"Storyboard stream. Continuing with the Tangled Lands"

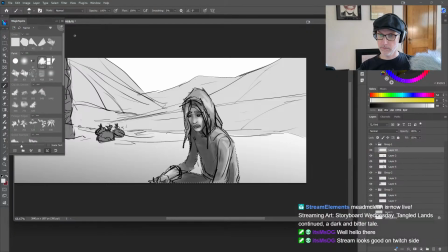Then we probably need again just like a little teeny dot of highlight in the eyes.
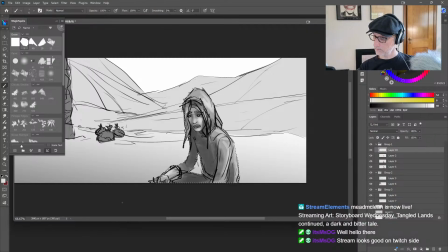Just to kind of remind us, that she's there. And then I think we might need to go back and pick up some super dark values in her character.
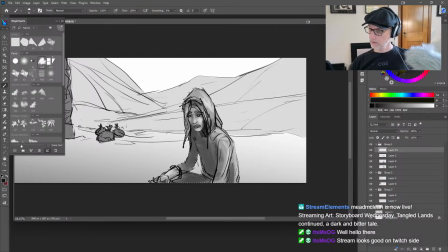Just to kind of get everything established, keep it moody.
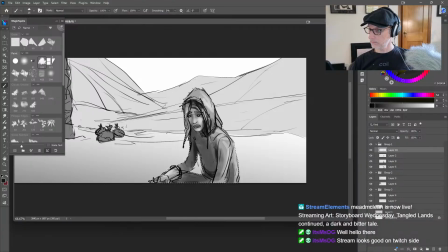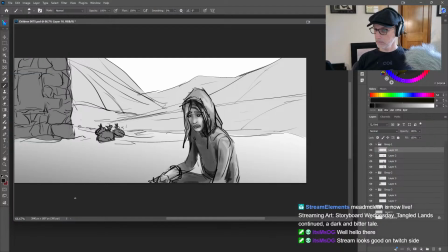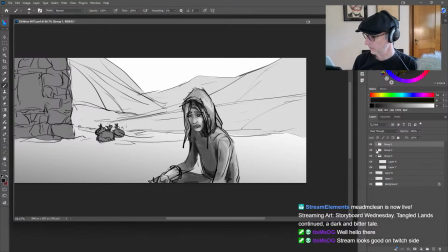Cool. Yeah, so now we're done there and we can do the sort of like textural inserts between everything. So we'll add, again, our standard texture palette that's been developed of just like,
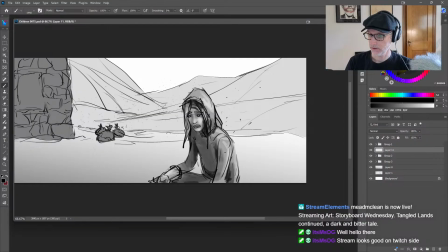particulate for ash, kind of done small. Actually, just need to push really hard to get that value in. This whole world is just covered in ash, and then we blur it.
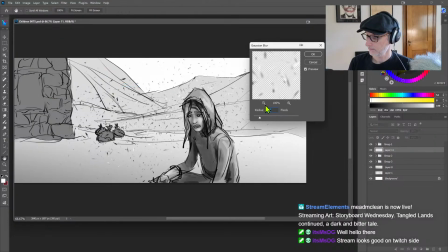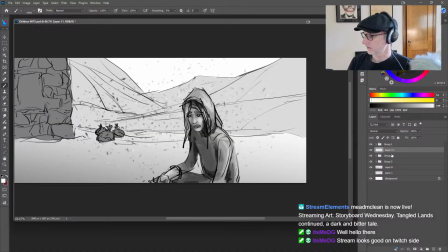Kind of a lot for the background, and then we add another layer behind that,
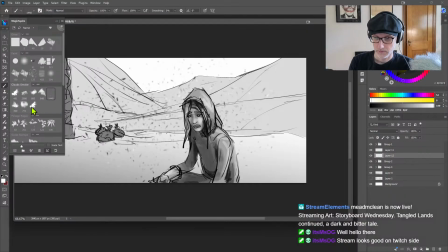and that's going to have our smoke effects with the little smoke brush we've been using, but we make this one really kind of big, like a couple thousand pixels. I go a little bit of white smoke.
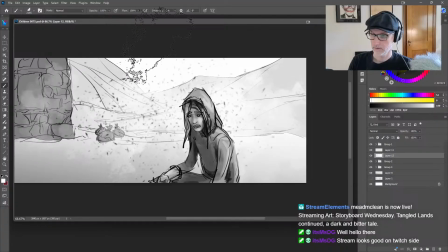That's going to help highlight her. Use a little bit of black here and there.
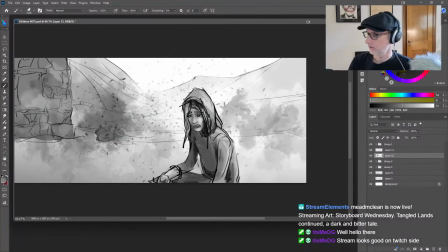Build that out. A little bit of middle value, a little bit of this yellow, ugly yellow. Because the ash is super gross. And then we want to do that up in front so we can make it even more moody. Just
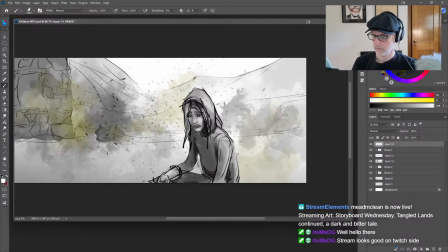super textural, you know?
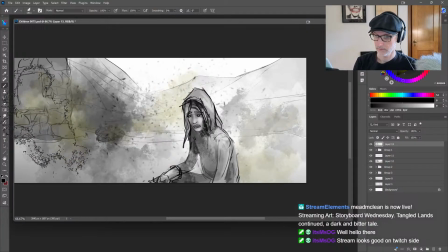Make it a little smaller. Get some size variety in there.
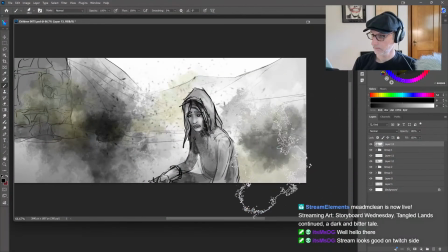That got too dark, I think.
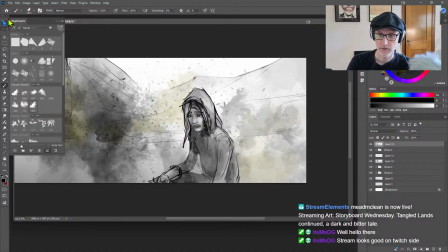And then going back in with a particle brush on the top as well.
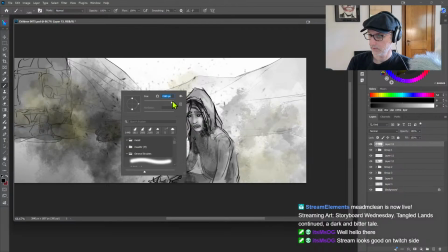Again, we're gonna make that larger in size.
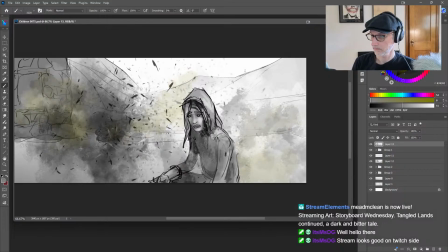And then blur it.
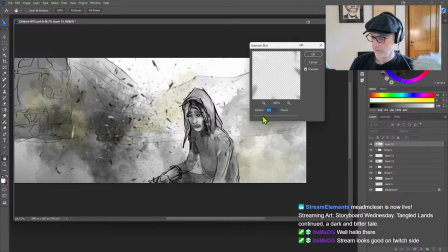But only slightly, because it is front layer. So we should be able to see it a little bit better.
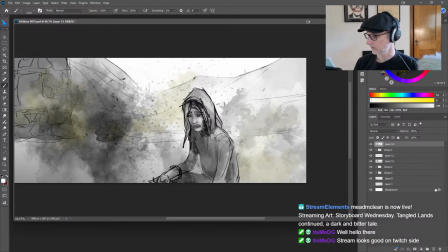Then I think, whoa, that was not on the right. That needs to be 2 layers, because we have to be able to adjust these independently. Go back to the brush. So boom.